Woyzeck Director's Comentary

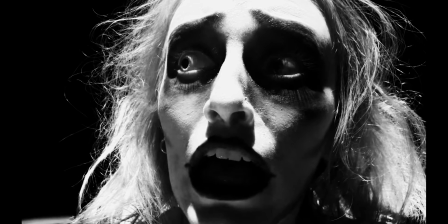4:10 And although we couldn't make Woyzeck a silent film,
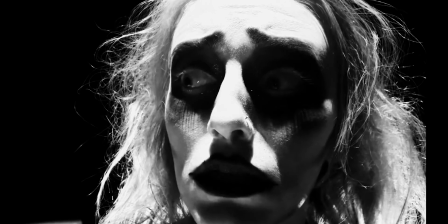4:12 we kept a level of non-naturalism and distance by recording all the audio separately and having the actors lip-sync over their lines.
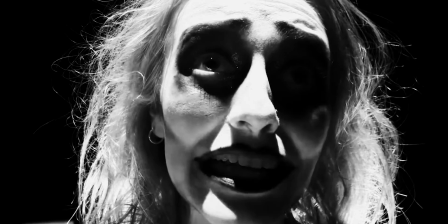4:20 This added a level of disconnection between the characters and their thoughts, and especially for Woyzeck,
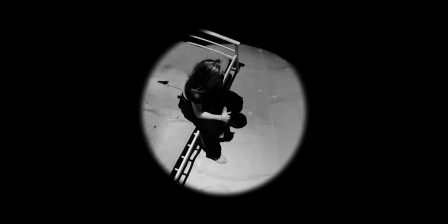4:26 whose mind is so scattered anyway, added to the paranoia he was experiencing. We were also intrigued with playing around with the pace and intensity of the scenes, trying to maintain a level of urgency and the natural rise in action that the play has.
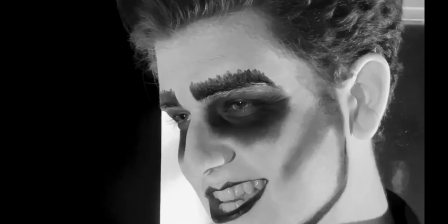4:41 And this scene, Show Me Your Room, Marie, allowed us to achieve some of these ideas.
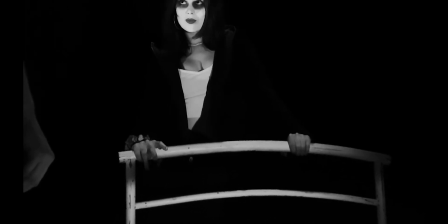4:46 Although it's technically a rape scene, in rehearsals it came across in a slow, almost lethargic style.
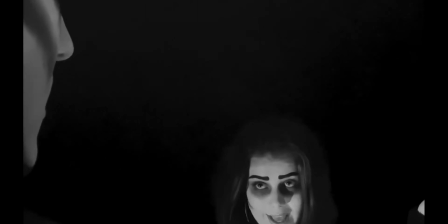4:51 The dialogue, although very packed, is fairly conversational, so we discussed how we would keep the audience engaged and active throughout the scene.
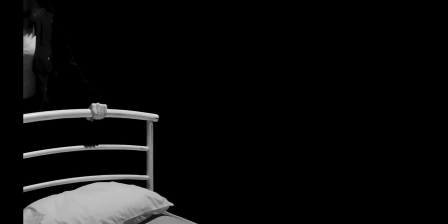5:00 Much like the last scene we looked at, we were aided by the non-naturalistic makeup of the characters,
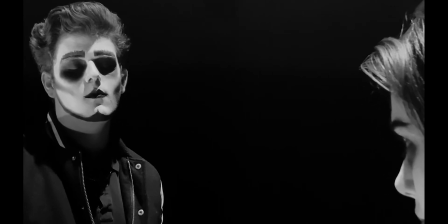5:05 and worked heavily on still image and gestures to visually express their inner and outer characteristics.
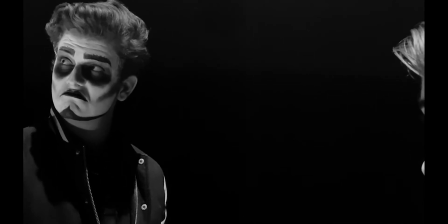5:11 You can see how the actors plant themselves, and then often over-articulate their words to get the clearest image possible.
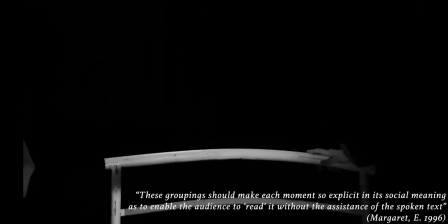5:19 These groupings should make each moment so explicit in its social meaning as to enable the audience to read it without the assistance of the spoken text.
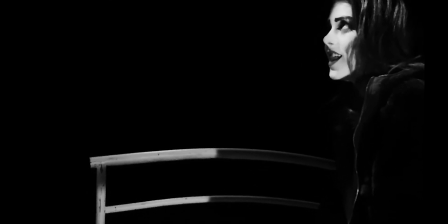5:28 Obviously, they are not speaking their words live, so they can work from a purely physical point of view.
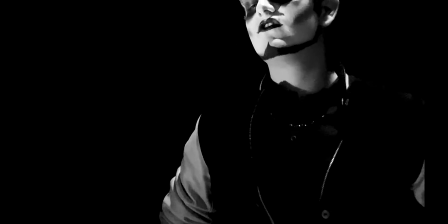5:34 When talking about directing, Alexander McKendrick wrote that one of the tasks of the director as he transfers the screenplay to the
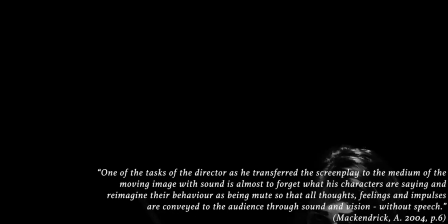5:41 medium of moving image with sound is almost to forget what his characters are saying and reimagine their behaviour as being mute so that all thoughts,
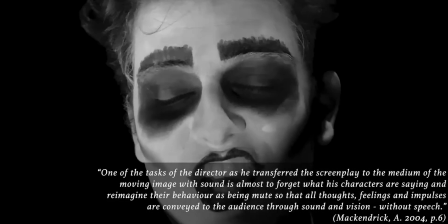5:49 feelings and impulses are conveyed to the audience through sound and vision, without speech.
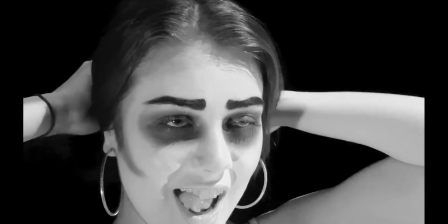5:55 We worked with this idea and in this style for each scene to allow us to visually express the story without relying on the narration and the audio.
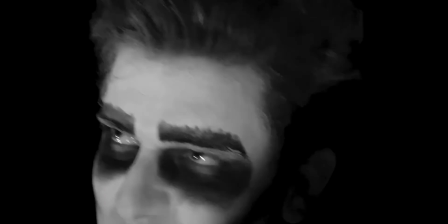6:03 This is the approach many of the black and white 1920s silent films would have taken, so we wanted to make sure to implement this in our reimagination.
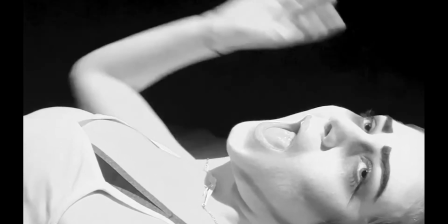6:12 Again, like the last scene, as you can see, we used a spotlight on the bed to create a clear black and white contrast in the room,
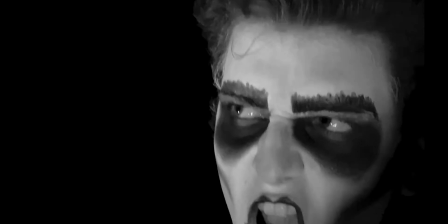6:18 and the only point of focus in the scene is this bed.
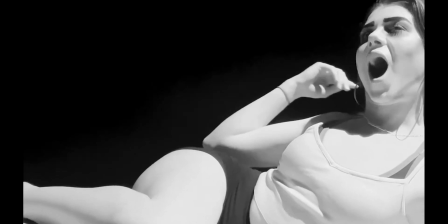6:21 The rest of the room seems to disappear, so the attention of the audience is drawn to the action on the old, weathered bed.
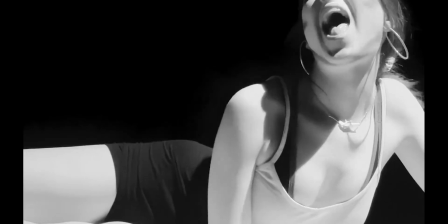6:28 The bird's eye view of the bed further adds to the isolation that Marie is feeling as the Major begins to take advantage of her.
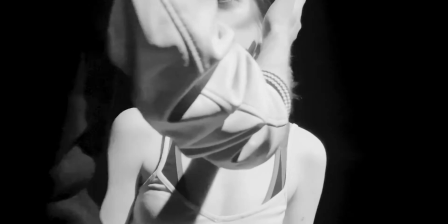6:34 This scene in particular touches on some of these themes and ideas of the male gaze, as well as behavioural stereotypes.
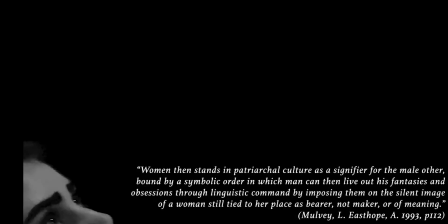6:42 Women then stand in patriarchal culture as the signifier for the male other,
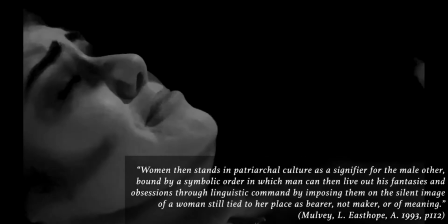6:46 bound by a symbolic order in which man can then live out his fantasies and obsessions through linguistic
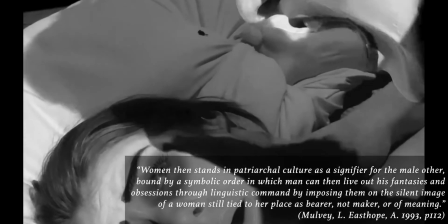6:52 command by imposing them on the silent image of a woman still tied to her place as bearer,
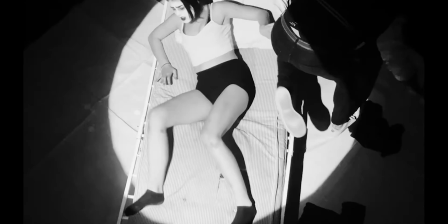6:58 not maker, or of meaning. This is a quote from Laura Mulvey's Visual Pleasure and Narrative Cinema,
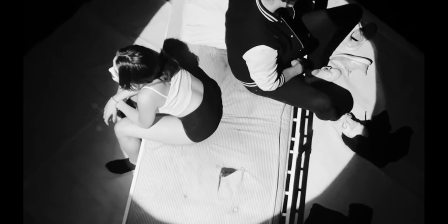7:04 in which she highlights how women can exist to be symbols for men to command and take advantage of.
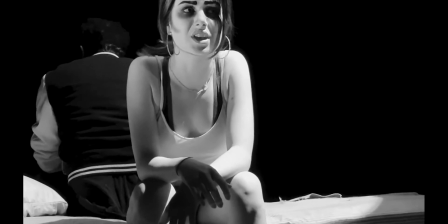7:10 And in a male-dominated society, this role once given is incredibly difficult to break free from.
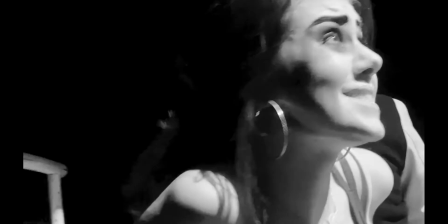7:15 This scene in its essence shows the Major forcing his way onto Marie to get what he wants.
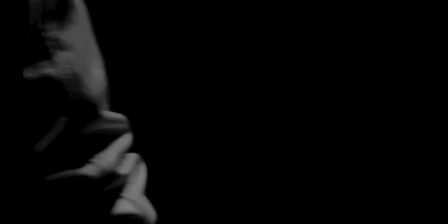7:21 What's interesting is that Marie, although clearly not consenting to having sex with the Major,
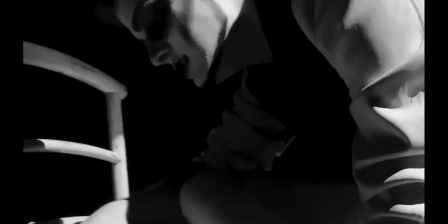7:25 is aware of her lack of power and control in this situation, and eventually yields to the Major's advances, and simply says,
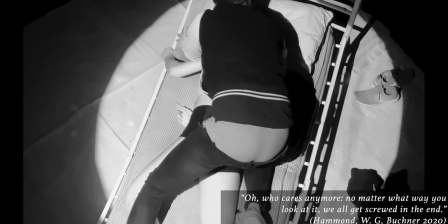7:33 "Oh, who cares anymore? No matter what way you look at it, we all get screwed in the end."
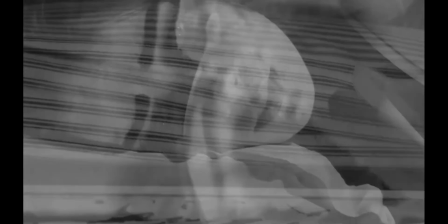7:38 At the end, we decided to use short clips to create a small montage of both Marie's face and
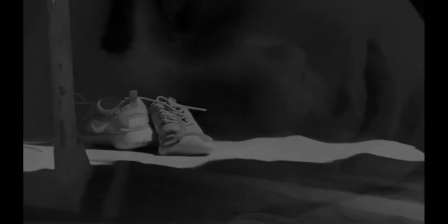7:43 the bed moving to convey the visual representation of sex without ever focusing on the action itself.
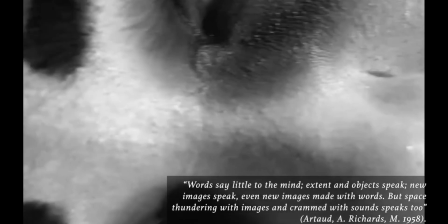7:49 In his manifesto, our toad describes how words say little to the mind, extent and objects speak, new images
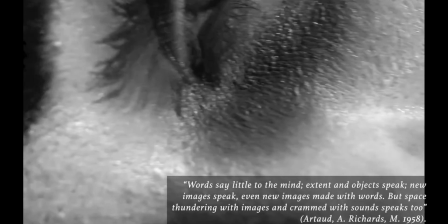7:58 made with words, but space thundering with images and crammed with sound speaks too.
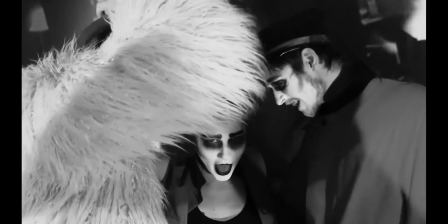8:06 In this scene, I had a dream last night. We decided to project images and spotlights from the front of the stage to create the illusion of crowds.